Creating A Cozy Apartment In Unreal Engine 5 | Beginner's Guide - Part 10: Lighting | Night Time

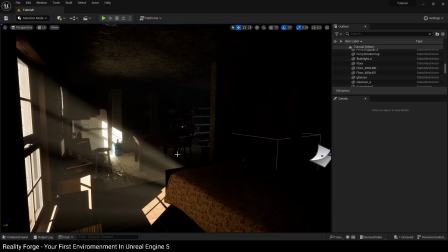0:03 Now that we've learned how to light our scene for day using the directional light and how to create these effects such as these god rays over here,
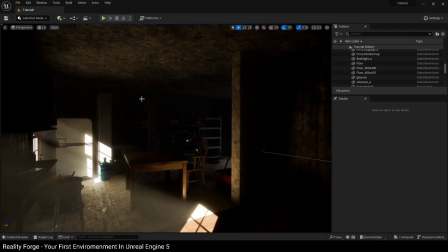0:09 we're going to learn how to light our scene for night.
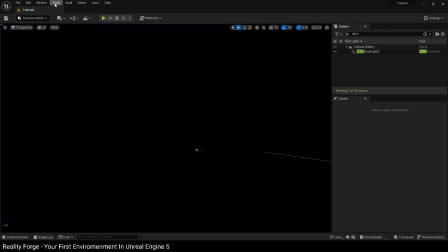0:12 So the first thing I'm going to do is put off my directional light over here and go over to the unlit shading mode because there is no lights in our scene right now.
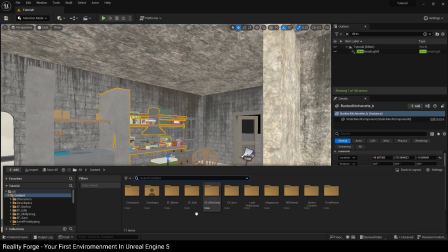0:21 Next, I'm going to go over to the content folder and filter for static mesh and then search light so we can see all the lights that are present in our packs here.
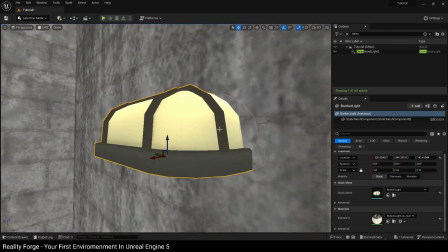0:31 I'm going to use this bunker light. And again, this is facing the wrong way over here.
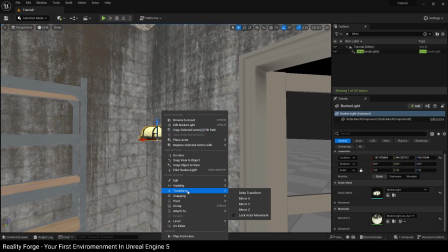0:36 So you can either rotate this or you can right click, transform and mirror Z. This is going to flip the light for you.
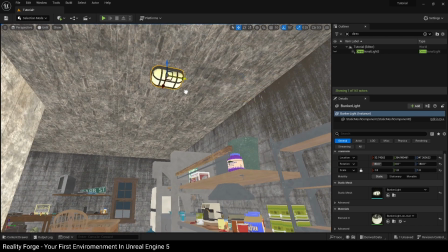0:43 So we're going to position our light roughly above the table here because that's where I think the light should be.
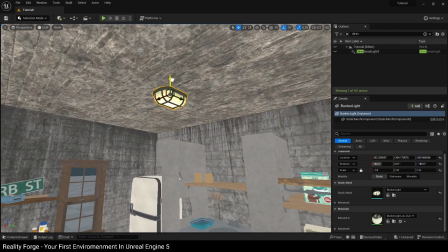0:50 Of course, you can place your lights in different places. That's no problem. So we're going to put our light just above, just below the ceiling here and position it wherever we want it.
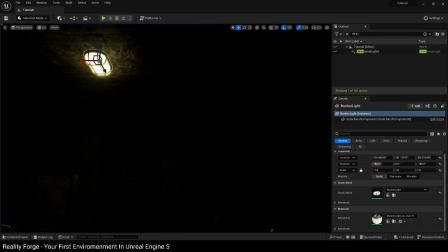1:00 Now, this light at the moment has an emissive texture on it, so it is going to give off some illumination, but you cannot rely only on this to light your scenes in Unreal Engine because they will be very noisy.
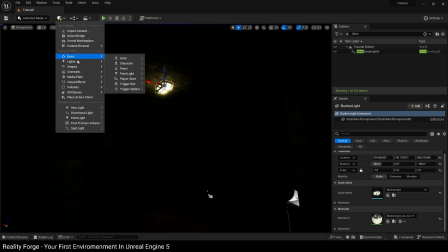1:12 So what we're going to do is go to the quickly added project menu here, go to lights and go to rectangular light over here.
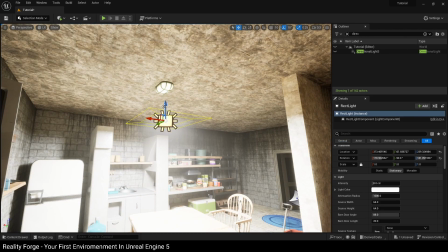1:20 We're going to rotate this pointing downwards and position this just below our light like this.
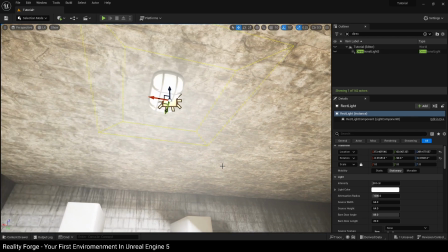1:28 Now, once it's in position, we are going to do a couple of things. Firstly, we're going to make this light slightly, you know, reduce the width here and reduce the height so it matches our physical light there.
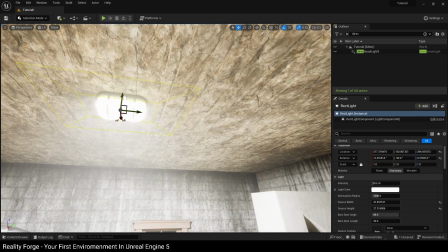1:41 And even maybe raise it a little bit.
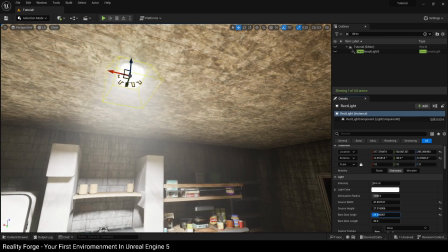1:44 Next, we're going to reduce the angle of the barn door so we get this nice soft effect, soft illumination effect here.
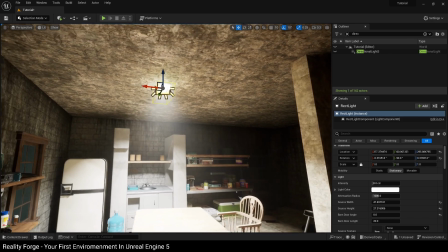1:51 And again, you can push this slightly higher, maybe somewhere like here. And that should be enough to set your light up.
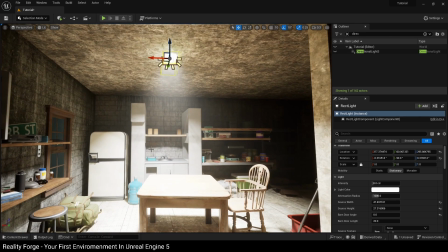1:58 Now, because we have auto exposure enabled, our light is very bright right now. So we're going to reduce it to a value of 1.
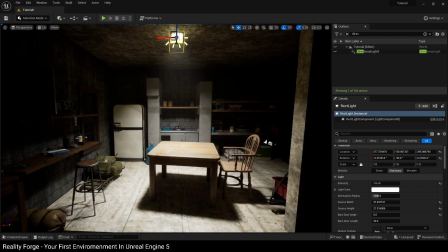2:05 So it starts looking nice and dim like this. Also, the light color is wrong.
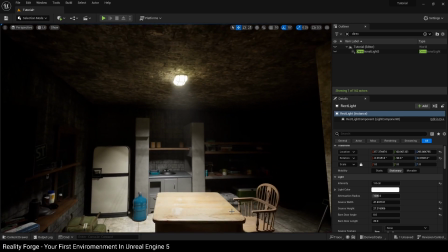2:09 If you press the G key to go into game mode, you can see our light is of a white color, but the emissive texture is slightly more yellowish greenish here. So we're going to click on light color and then change this to a slightly more yellow green color here to match the, you know, the emissive texture that's coming off of this.
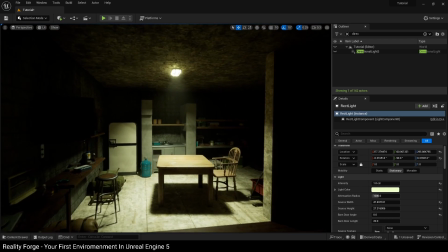2:26 And you can see we've got a light set up pretty easily, ready to go here. This is looking really nice already.
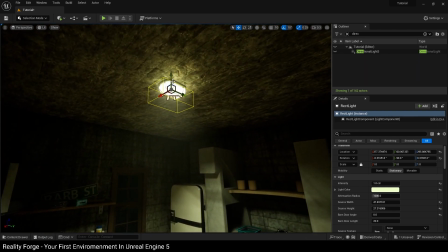2:33 So we're going to select the physical light and the area light,
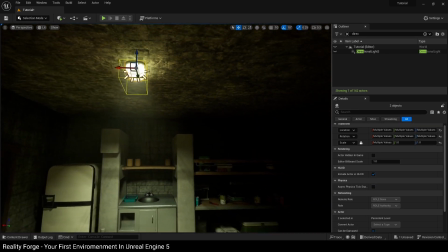2:38 the rec light that we've got here, and press Control G. If you don't want to group them, you can just alt and drag them to create another light.
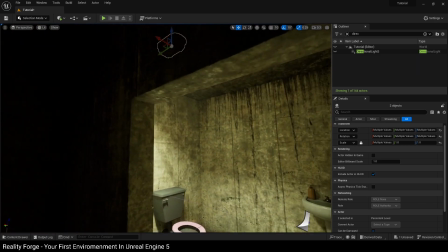2:45 And I'm going to place this in the bathroom over here. Like maybe up here. Now the bathroom does feel a little bright for me, so I'm going to select this rectangular light here
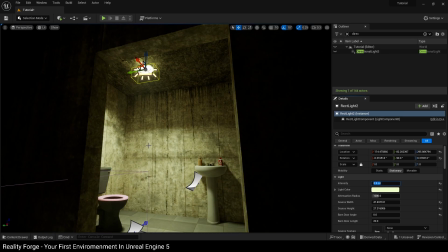2:58 and take the intensity down to 0.1 just to make it slightly more dimmer like this.
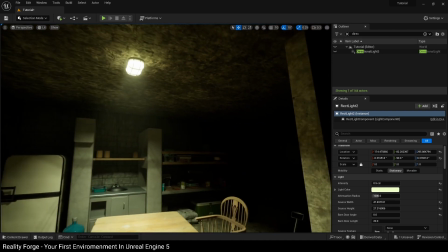3:04 Okay, so once again, when you're lighting for night, try not to light the entire environment up.
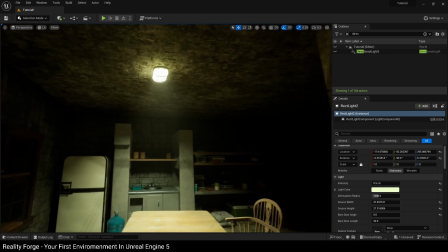3:09 You know, don't make it completely well lit. You want to create some sort of curiosity as to what's back here.
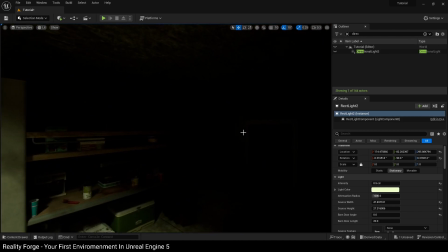3:15 Draw some shapes using light and dark contrast. I am going to light, add a light back here, because this area does look quite dark.
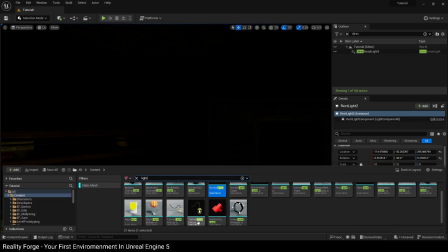3:24 So again, we're going to grab any one of these. You can grab this tunnel light fixture here.
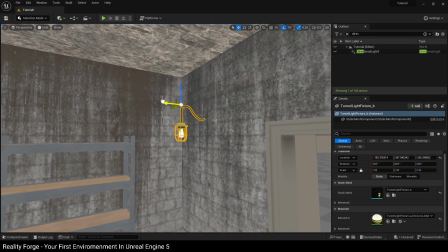3:28 And again, we're going to go back into unlit and place it roughly about here, just next to the entrance.
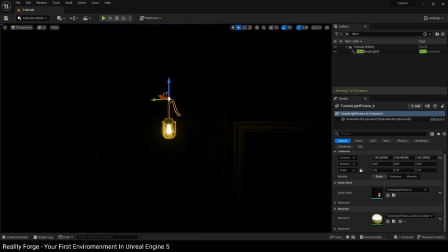3:37 And again, this light has an emissive texture on it, so it is going to give off some lighting, but we can't rely on that.
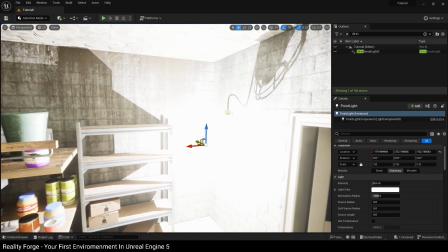3:42 So we're going to add a point light to the scene. Now again, because we don't have any auto exposure, it is going to appear very bright.
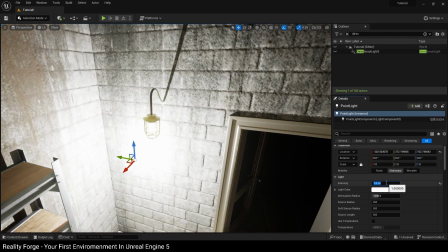3:49 So you can take this down to a value of 1. Or 0.5 here, just to make it slightly dimmer.
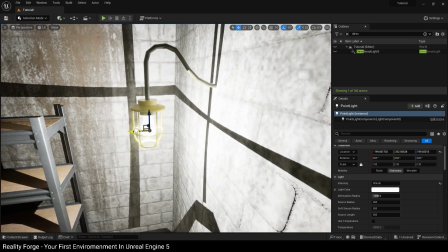3:54 And then we're going to position this in the middle of our bulb here. And now we've got a second light source as well.
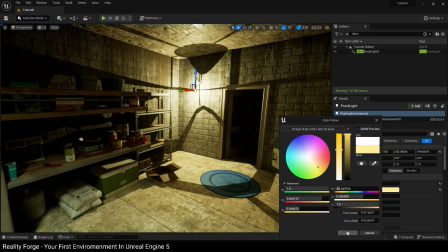4:02 So this one, again, I'm also going to make this slightly warmer, greenish, like this. And maybe take it down to 0.1, so it can be slightly dimmer here.